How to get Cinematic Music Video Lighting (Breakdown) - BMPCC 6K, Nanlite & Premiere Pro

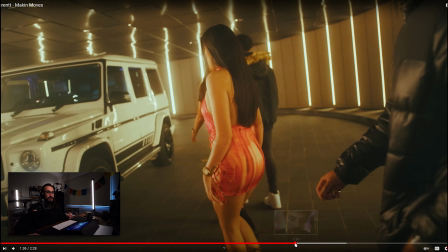1855s
yeah right so the thing about this
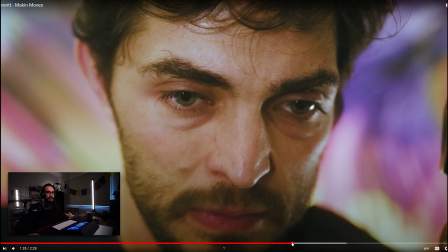1860s
is it's um it's really terrible lighting uh obviously as you can see here we have um we have a whole area of his face which is all like magenta and pink sort of you know and then we have a whole area here which is kind of
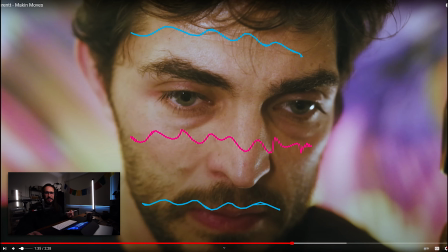1875s
more green and stuff and he looks sickly like it's terrible right like this is when bad lighting um gets mixed with just you know high resolution cameras you really see all the floors and stuff like that but for here it seemed like he's kind of like he's picking up the phone right spoiler
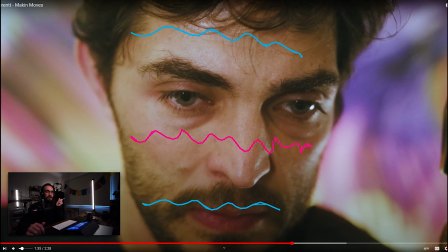1890s
you know he's picking up the phone eventually he kind of blows up right so it's like he's no something's wrong like there's no one in the apartment he's made a mistake why is the phone ringing the phone's ringing he's kind of looking like dread has a lot of dread
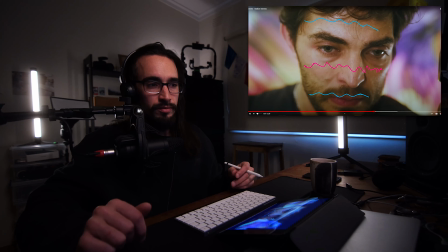1903s
i'm going on in his mind at the moment um did an amazing job uh bray did you know um he fantastic actor he looked you know like just fit the part really well and um you know so in this case once again like the lighting kind of worked you know what i mean
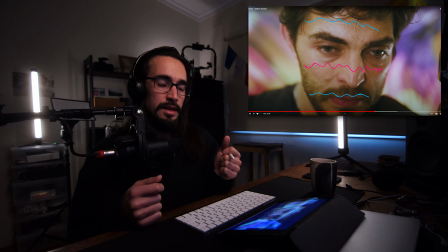1919s
like terrible lighting because he's just looking sickly and horrible but in other cases you definitely want to even just get that forza 60 with that custom softbox and just have it you know maybe like 30 percent just really close up and stuff but once again we didn't have much time um in fact
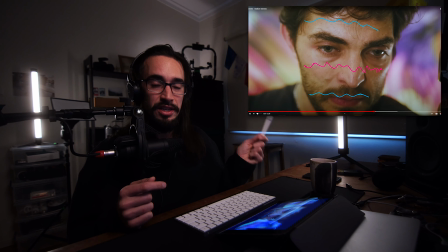1932s
i was actually downstairs um getting the amg the the g wagon sorted out so doing producing role and i just told max i'm like because max i've known him for like you know 15 years and we you know we can if one of us is on the set essentially we were just like
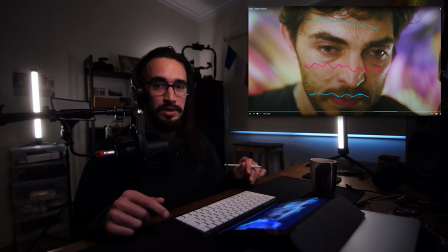1948s
yo man can you just do the whole thing you know it's like a backup it's always good to have um good good solid friends and and you know people who you work with that you can just rely on just do everything so I go hey man just direct and shoot this whole scene when he enters the apartment this is like I've got the storyboard and the idea of the concept um but
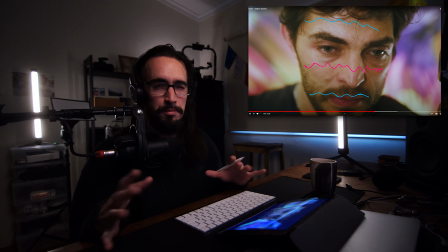1964s
this is what we need and he just took over and got these amazing so like so good at the shots um uh and and here we are so with the close-up but obviously I said just natural lighting don't worry about the lighting you know and so that was my call
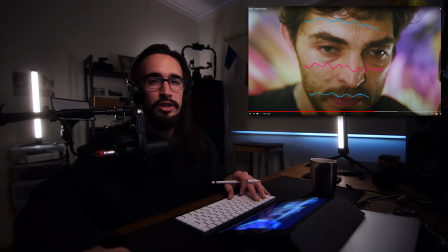1977s
um but it worked out you know because I kind of knew that even if the lighting was was terrible it's like his
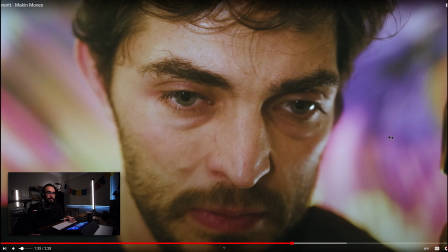1984s
his existence is now becoming terrible so it kind of fitted together so
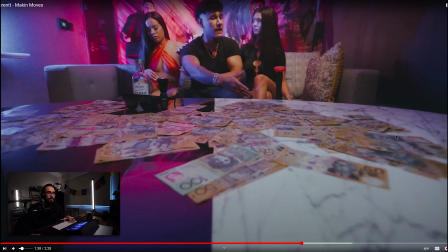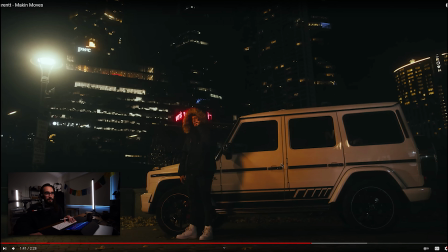1998s
yeah here we are with um the exterior scene the first exterior scene and we have practical lamp here which is I guess yeah giving a bit of almost backlight then we have um the forza 60
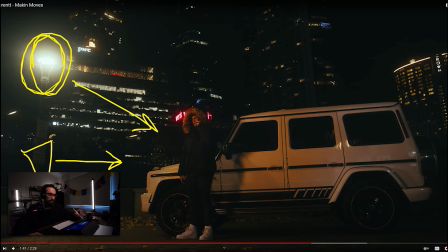2015s
on the softbox just shining through here just giving a nice um color color matched kind of kind of color matching with the apartment right with the you know so we're sort of still keeping it there if it was too cold and also crown casino um yeah i just wanted to keep it warm yeah but
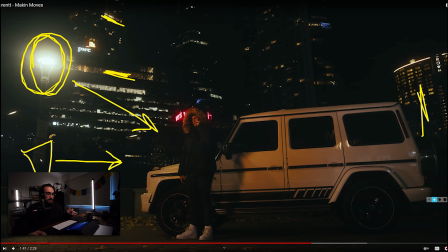2035s
that's it we just have two lights here so practical and um the yeah the forza 60 which is cool let's keep it rolling
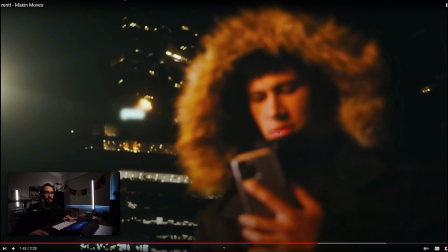2047s
and it works really well obviously here for you know his face and stuff it's just because the artist we want to keep lit really well especially skin tone at all times because like he's the artist the star of the thing but he's also like making
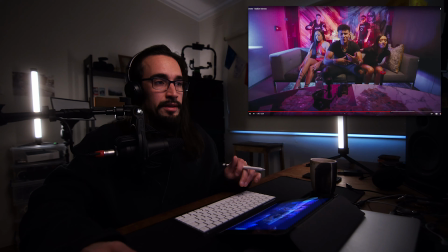2060s
all the moves so you want him to look the best see you later man mad
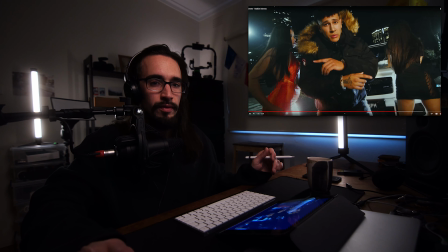2073s
so here we are with another setup um
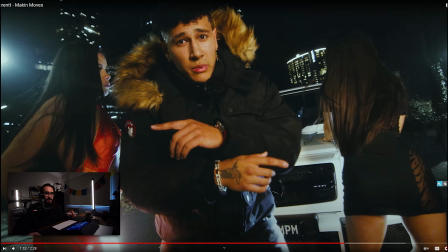2080s
continuity wise i just noticed now um yeah obviously we've got key light coming from camera right but at the same time actually he was facing he was over here with the phone call so technically it's the it's the same spot.
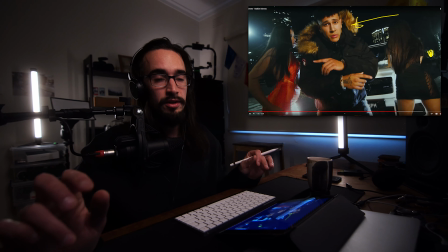2096s
We just, we haven't even crossed over the line. So no, it's, it's perfect. Um, yeah.
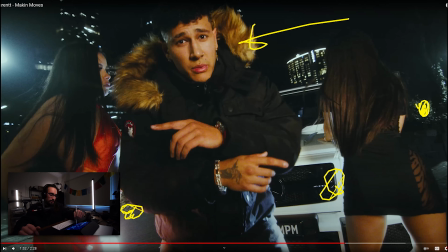2104s
So, uh, we have headlights on, on the, uh, the G-Wagon, which is shining nicely against Michelle here and also with Summer. Um, and then we have, you know, the Forza 60, just beautiful, just soft, nice light.
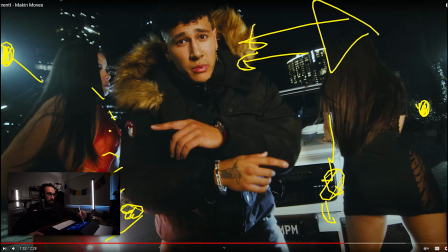2119s
And that's it. You know, we've got the, we've got the practical light here. obviously you can see in frame which is providing that hairline nice hairline shot
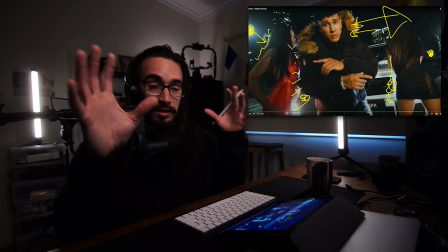2128s
so you got to work with what if you see something like like outside exterior light and it's really bright and it's in the shot just like work with it
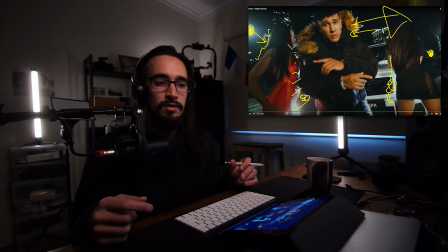2136s
you know what I mean don't don't fight it don't try to like drown out the lighting with your own lights and stuff like that just really try to work with levels and positioning of lighting it's
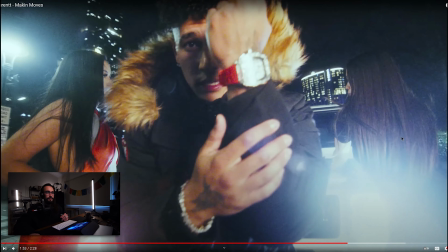2144s
really important to um to make sure you can you can that so there's that one too so
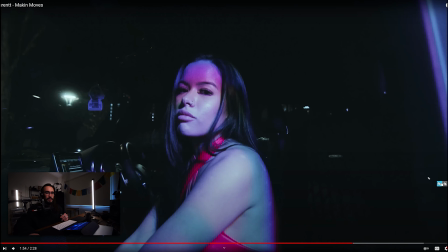2151s
interestingly enough um this is just with one pava tube um just like right next so like the camera's here and the pava tube is kind of just hovering above um the camera so just pretty much directly with the camera that is the rainbow effect
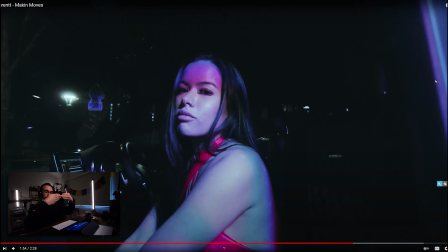2168s
i notice when it hits um like so let's say you got the pava tube and the
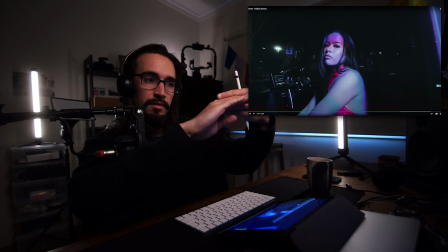2173s
lighting hits like a fixture like a like the door frame it
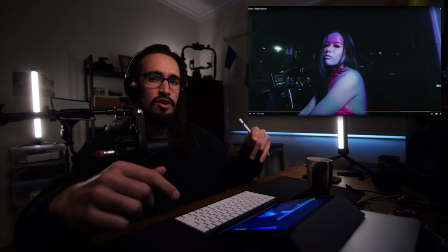2178s
sort of refracts off the edge of it and spills in an like a chromatic abbreviation kind of um effect like it's just it just splits
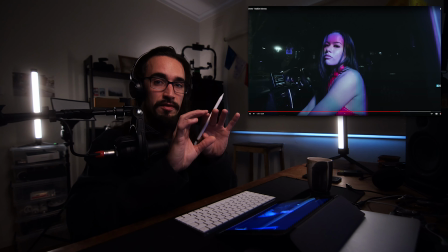2186s
the colors up in an interesting way and that's what happened here because normally when you have just the rainbow effect right and you shine it on someone all the colors
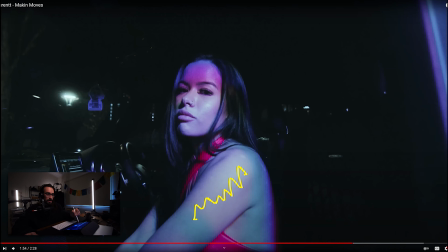2195s
blend together as you can see here right but because it's hitting the top of the door it's kind of um like giving like this actual true rainbow effect where you've got some different kinds of colors on michelle there and it and it works really nicely so i was like oh hold it there hold it there keep it there
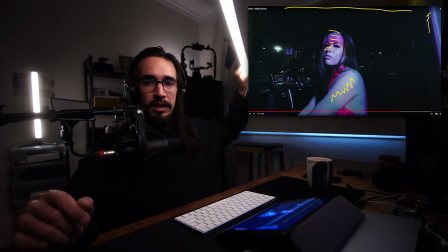2215s
the thing about the pava tubes is you just pick them up like oh that that doesn't look so good
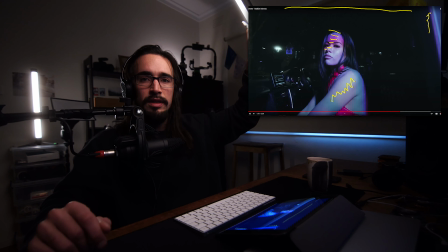2223s
um let's try there actually maybe there maybe actually that's it right and it all took me was just a little bit of movement so if you got someone holding a pavo tube it's like
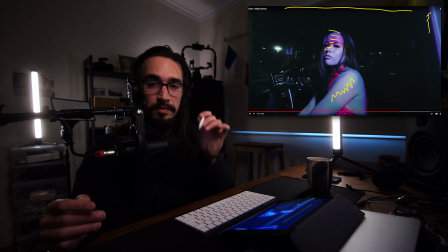2237s
wow you could just like go you really um dial in the precise positioning and obviously levels and color temperature so quickly and easily it's just it's so amazing like where's tech where technology has
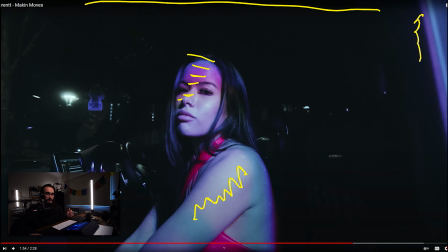2251s
gone um in the last five years with lighting especially
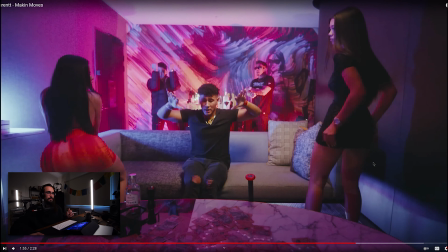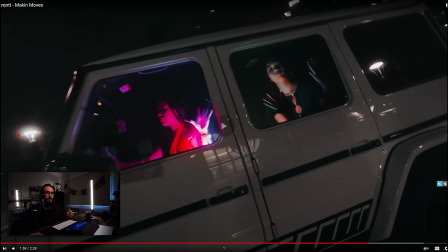2262s
and then this one um essentially we had um
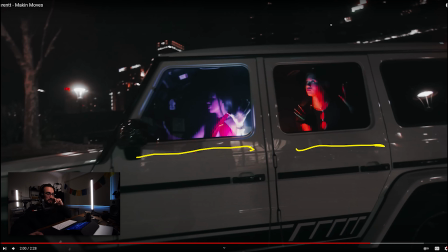2269s
two pavotube 15x's just behind the door here shining up at the subjects and just on that random uh rainbow cycle so um
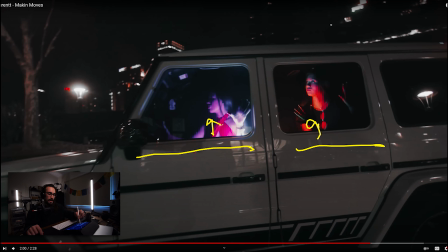2285s
yeah i actually wanted a lot of a lot more uh haze inside the cabin but i think we ran out and i would have given like a really smoky effect and stuff but it kind of worked you know what i mean so the good thing about it is um you don't have to worry about all the exterior lighting because i turned everything else off obviously practical still there but